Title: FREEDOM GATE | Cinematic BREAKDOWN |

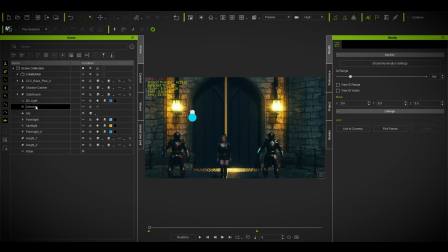(12:16)
GI anchor, I don't know most of you know about this or not, but you can actually voxelize this GI. You can as you can see, something is happening. The more you give it, the more GI will spread.
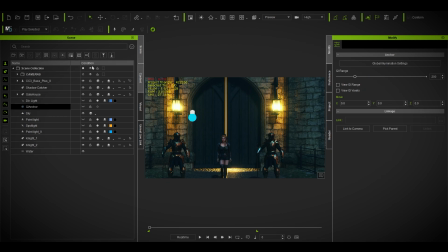(12:35)
I just keep this standard 200. Okay, next is visuals. I already have a lot going on Blockbuster.
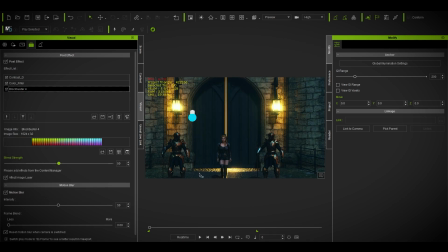(12:48)
Without this, it looks like this. With this, it's giving a small type of things, like 50% I've used it. If I went beyond, it just blowing out, because I will be doing a bit more post processing inside Premiere Pro later on.
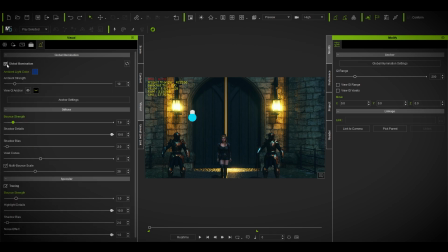(13:05)
So that's that. And global illumination, like as always. In general, you will see this thing is disabled. Try to enable and just doodle on it.
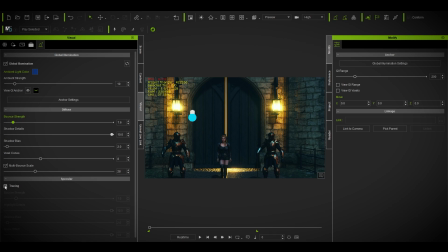(13:17)
I mean, you can see it right now. Without that, see, it's a bit darker over here in the in this armor. I just enable it. It's bouncing off. It's bouncing off a different way of light, different light.
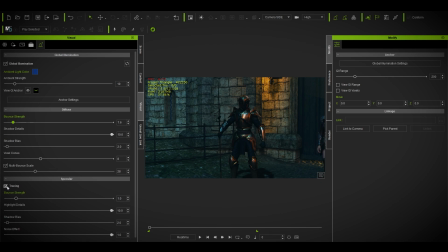(13:32)
You can see it over here more precisely. See, it's bouncing out. The light is bouncing out over here. It's very important during this kind of atmospheric dark cinematic. Okay, so next is typical these things. I used
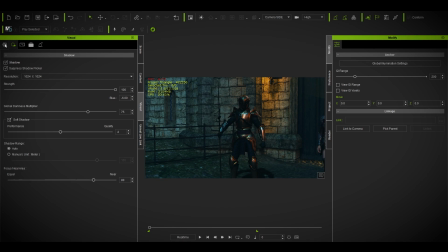(13:55)
shadow range over here, and this and that. Okay, ambient occlusion. So usually what we do is sometimes when you use a template or a light, you don't pay attention on ambient occlusion at all, because ambient occlusion is very important.
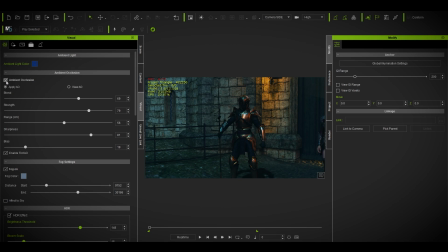(14:11)
It brings a lot of things that you can't imagine. It brings a lot of realism. Like as you can see right now, it's enabled. If I disable, yeah, it's just bland. It's just meh, bland. With it, you can see there is the depth.
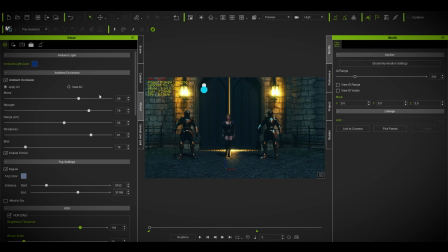(14:31)
And how would you do that? To my way of processing ambient occlusion while I'm working on a cinematic or a scene,
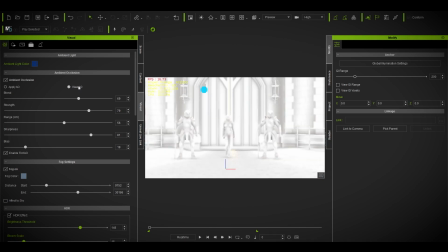(14:40)
or blocking out things when starting with the light thing, I go to view ambient occlusion, then I do this and that, and my choice of things. You might be wondering, what is enable tint? Without tint, you just get a typical ambient occlusion, but with tint, you can actually get this
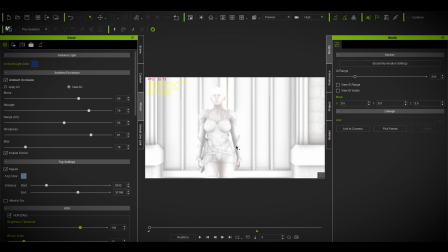(15:03)
bleed of lights, this bleed inside your skin and other places as well. Without that, it's just a typical AO. It helps a lot. It brings a lot of realism.
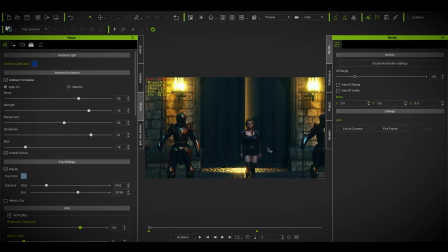(15:16)
It's a lot of bounces. It has, I think, if I'm not wrong, some sort of related with the trace thing, tracing thing. It has to do with that. I don't know what Fox did over here.
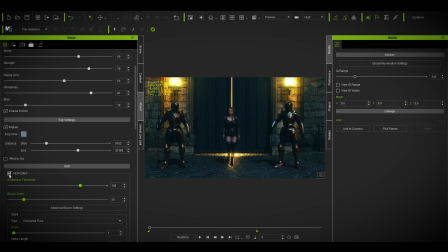(15:30)
Just enable it. Don't mind it. I also use an HDR effect. Without this, it makes a huge difference. You need those blooms. Absolutely, you need those blooms. There are blooms over here that the light is bouncing off.
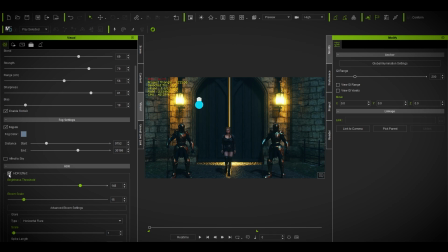(15:46)
It's making a different kind of vibes over here. So yeah, you can work on it. You can just Google it. And I used a horizontal flare to my own personal taste. It started with this disable thing, or or something less, but I use horizontal layer.
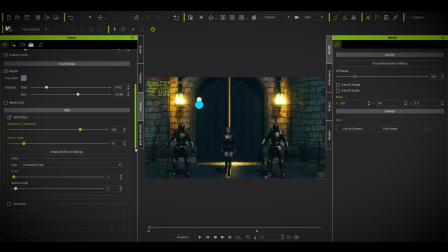(16:04)
I just need that. It helped for me. uh, I don't know about tone map. I don't use tone map. Maybe a lot of you do, but I don't use tone map because I want to control my cinematics inside a Premiere when I post processing. So I don't need these things.